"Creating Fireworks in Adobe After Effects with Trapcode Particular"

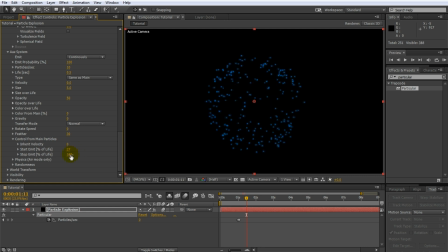Let's set them to start around 30%. I will set the end time to around 70% and see how it looks. Not too bad, but I think the particles get spawned a bit too early. Scroll to the exact position where you want your main particles to start spawning sparks and then adjust the start emit value to match.
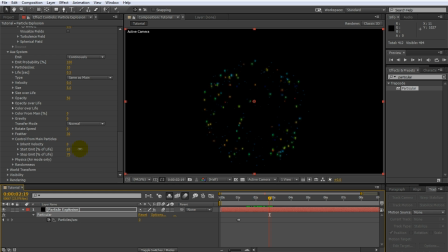For me, that is around 65%. If you scrub through the clip now, the auxiliary particles are only spawned towards the very end of the effect, just what we want. Time to fix up how these sparks actually look and behave.
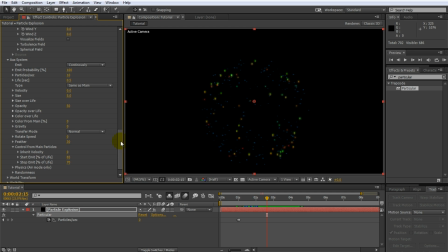First, we want these sparks to be emitted quite forcefully, so in the aux system tab for the particular effect, jack up the velocity. I'm going to push this all the way up to the maximum, which is 1000. Now, of course, this is much too fast, and if you preview this, you will notice that your particles end up flying all over the place,
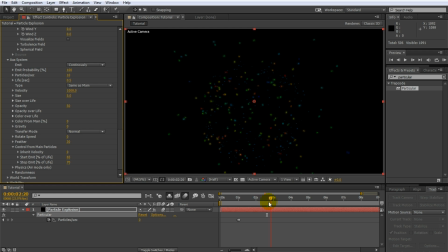but just like with the main particles, you can use air resistance to keep them in check. Open up the physics tab for the aux system and increase the air resistance to maybe around 40. To keep all of the particles close to where they're being spawned. That looks much better.
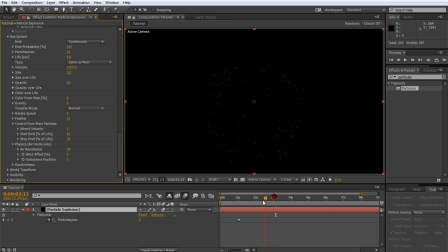Lower the particle size to 2, so they really only add a little bit of glitter to your fireworks explosion effect. Just like with the main particles, go over to the size over life property and set it to decline continuously.
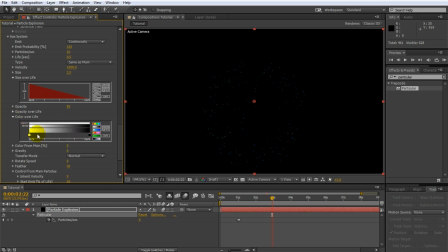Then open up the color over life property and set it to a simple gradient. For my spark particles, I will choose a bright golden yellow. Actually, I think I will delete the end tag of the gradient by dragging it downwards off the color selector, so I end up with a simple solid color.
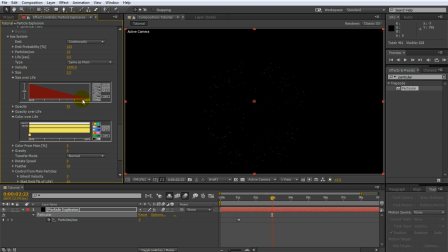The shrinking size will make the sparks vanish naturally anyways. Let's play this back and see what we got. Again, if you can't see what's going on, try increasing your video player or jacking up the video quality. The sparks are pretty small, but they look good to me. I will, however, brighten up their color just a little bit more.
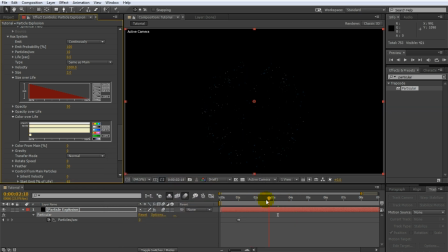That's nice, I like that. Let's play back the final fireworks effect. Cool, looks pretty realistic, but I feel I do want my particles to flicker a little bit stronger towards the end. For this, go back to the settings for the main particles.
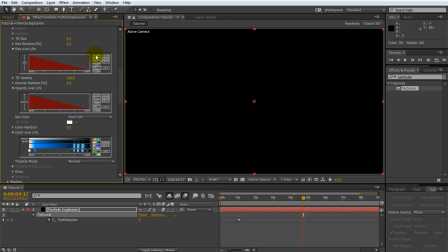I will actually set the opacity over life to decrease, but instead keep the size constant so the flickering becomes a little bit more obvious. Ah, much better. I'd say we're done with the main explosion. Let's quickly create a simple trail of sparks shooting upwards before the big explosion.
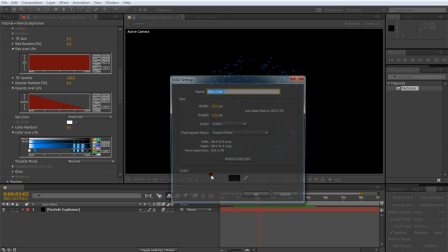For this, create another solid to hold your particles. I will call this one Fireworks Trail.
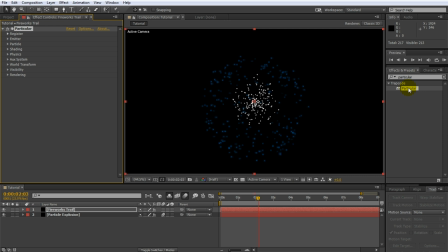Again, apply the Trapcode Particular plugin to the layer. I will disable the particle explosion for now. Go to the beginning of your composition and open up the emitter settings. Enable keyframes for the position XY property and push the emitter position down, just off the screen.
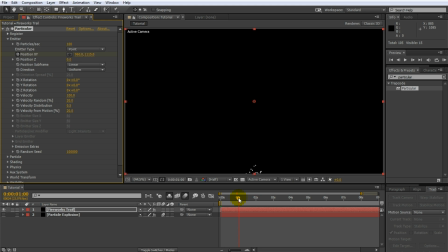Then move forward to where your firework explosion kicks in, for me that is 1 second, and move the emitter to the exact location of the explosion. You should now have a trail of particles moving upwards to meet the explosion just in time. Of course, we want the trail to stop emitting particles once the main firework goes off, so keyframe the particles per second property.
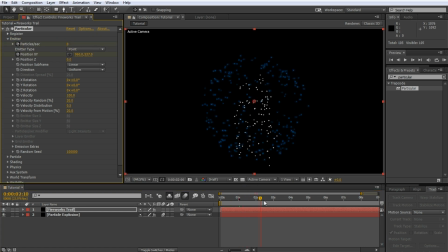Animate the property to drop down to zero just after the explosion strikes, so the trail stops emitting new particles. Better, but the particles still don't behave like sparks. Go to the effect settings for the fireworks trail and set the velocity from motion to zero.
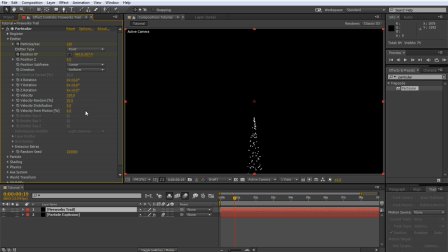This will prevent the particles from moving in the direction of the emitter. Let's style the particles, so open up the particle tab. As before, set the particle type to glow sphere. Reduce its life to around 2 and set the size to 1. I will also increase the life random property a little bit just so the sparks don't all look uniform.
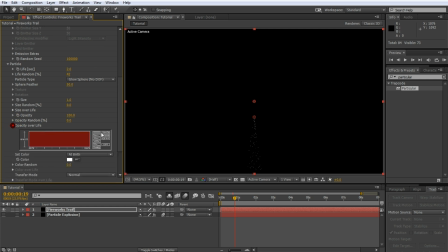Now open up the opacity over life property and set it to continuously decrease. I will also do the same for the size over life property. Let's scrub through our composition and see what we got. Not bad, but still requires a bit of tweaking.